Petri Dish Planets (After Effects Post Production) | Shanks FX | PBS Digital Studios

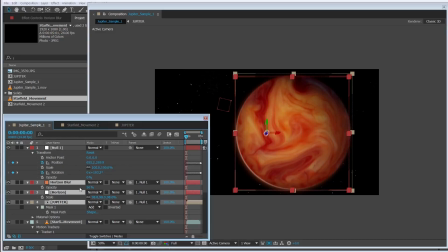(12:33)
See this little icon here, drag it up, and then we scrub through it.
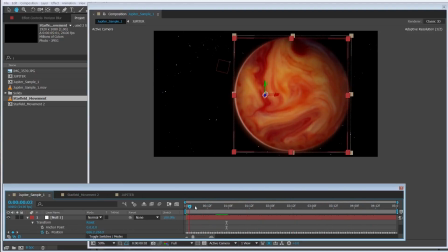(12:42)
It's going with the star field, which helps sell the effect. Okay, but now we need to have the shadow be a little more defined to help sell the overall composition, a 3D light.
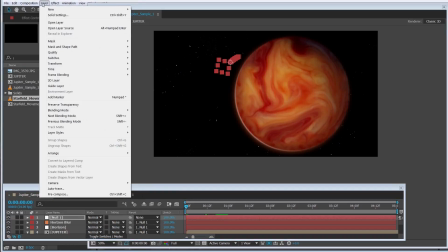(12:56)
So let's make a new light, and we're going to use a point light.
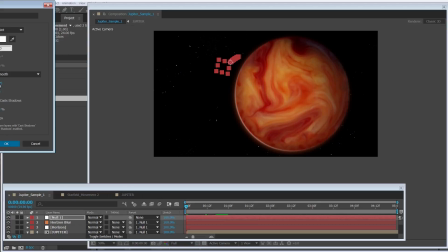(13:07)
I have it for 250, and I have a pretty wide radius because this is a giant planet out in space. So the shadows are going to be very wide and curved and not be very shallow.
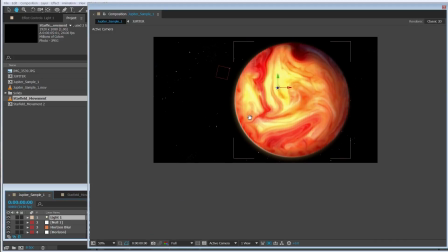(13:17)
Okay. Now I'm just starting to really kind of getting comfortable with shadow, with lights.
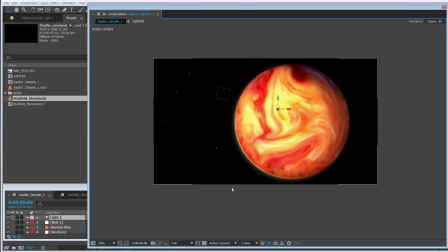(13:24)
So it definitely takes practice. And what I found a really good tool or a really good view angle is like your custom view.
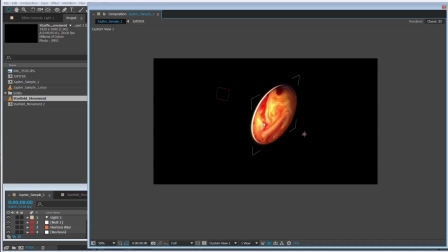(13:33)
And the one thing I never really knew till kind of recently is that when you're in the custom view and you hit C for your camera, you can rotate around and everything, and it's not going to affect your active camera.
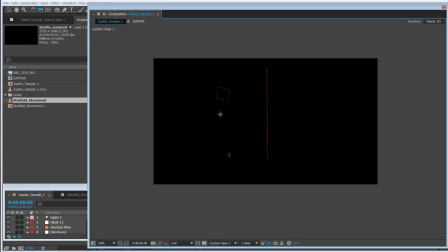(13:49)
So feel free when you're in here to kind of zoom around, really see where you are, get comfortable,
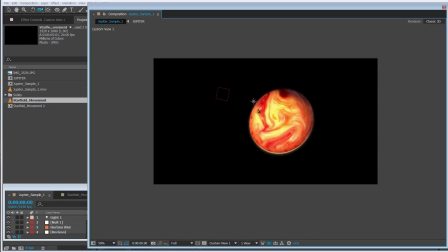(13:54)
and just, it gives it a good perspective on where you're at, and you're not going to screw anything up.
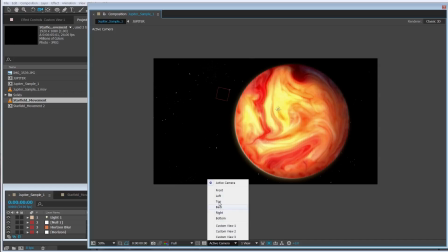(14:01)
So I always kind of check my top first to see where this light's at.
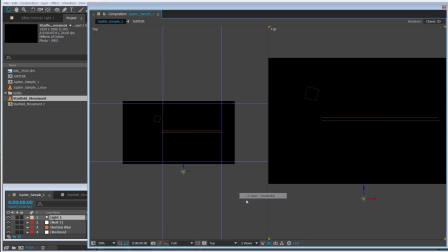(14:06)
And a lot of times too, I also will go to two views and I'll make the one on my left
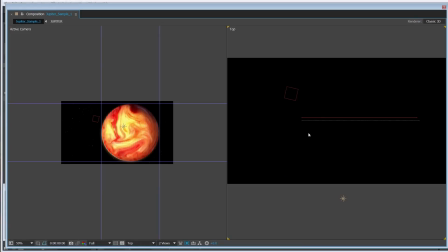(14:13)
the active camera, and then this one will be, we can do top for now. And so you see my camera's here, so if I bring this towards it, it should get brighter, and it does, but also the width of the light is somewhat narrow for the planet at least.
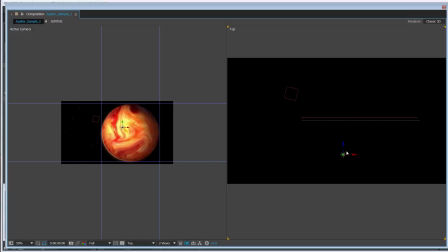(14:34)
But I kind of like what it's doing here, and then let's slide it to the this way.
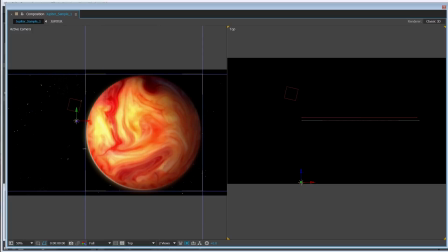(14:45)
Because we want it to match, we want the brightest area to be around this bright horizon we created, because you see oppositely there's a shadow there. You see I'm going down with my Y here. That is creating a nice natural shadow around the planet here. And let's go to our custom view.
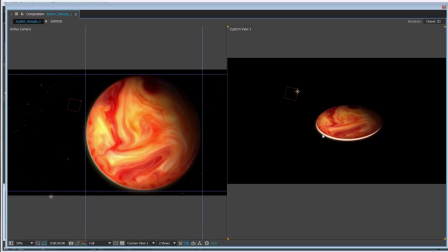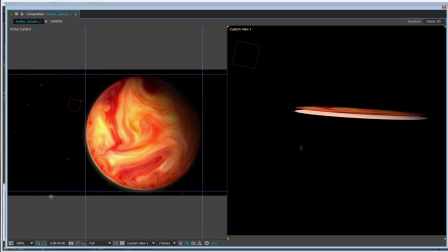It's kind of here, shooting that way. As you can see it's creating a nice soft edge around here. And let's go back to our single view.
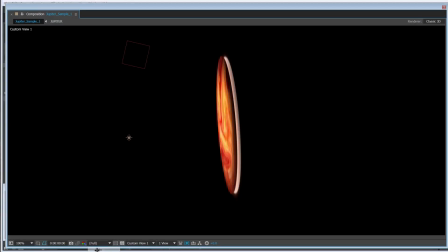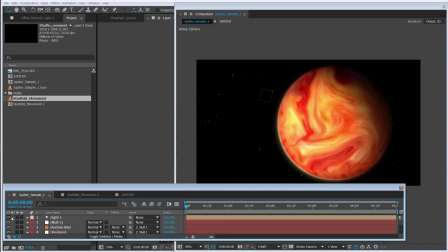(15:34)
Let's turn this light on and off. And as you can see,
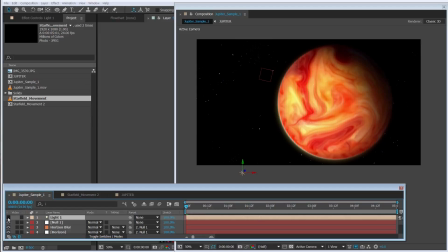(15:41)
that really, I think, helps sell the shot. Helps sell this horizon point here. Makes the shot a little more believable. It's a nice fade off. And we can play with some of the light settings.
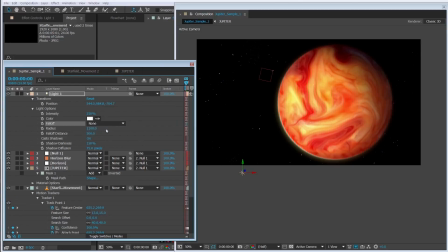(15:54)
So let's say we don't want any fall off. So that kind of just adds a little bit of light to it. But it doesn't add any shadow, which I think still kind of works, but I like having that shadow in there.
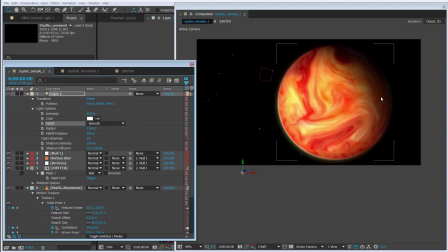(16:11)
Now I think the shadow can be a little bit more higher up, a little more of an angle, so.
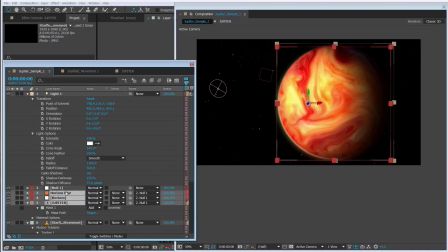(16:19)
And this might be one of the things where we have to rotate Jupiter a little bit
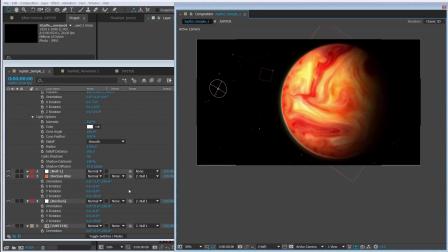(16:27)
to match the lighting. And then let's change our horizon. Bring it up a little bit.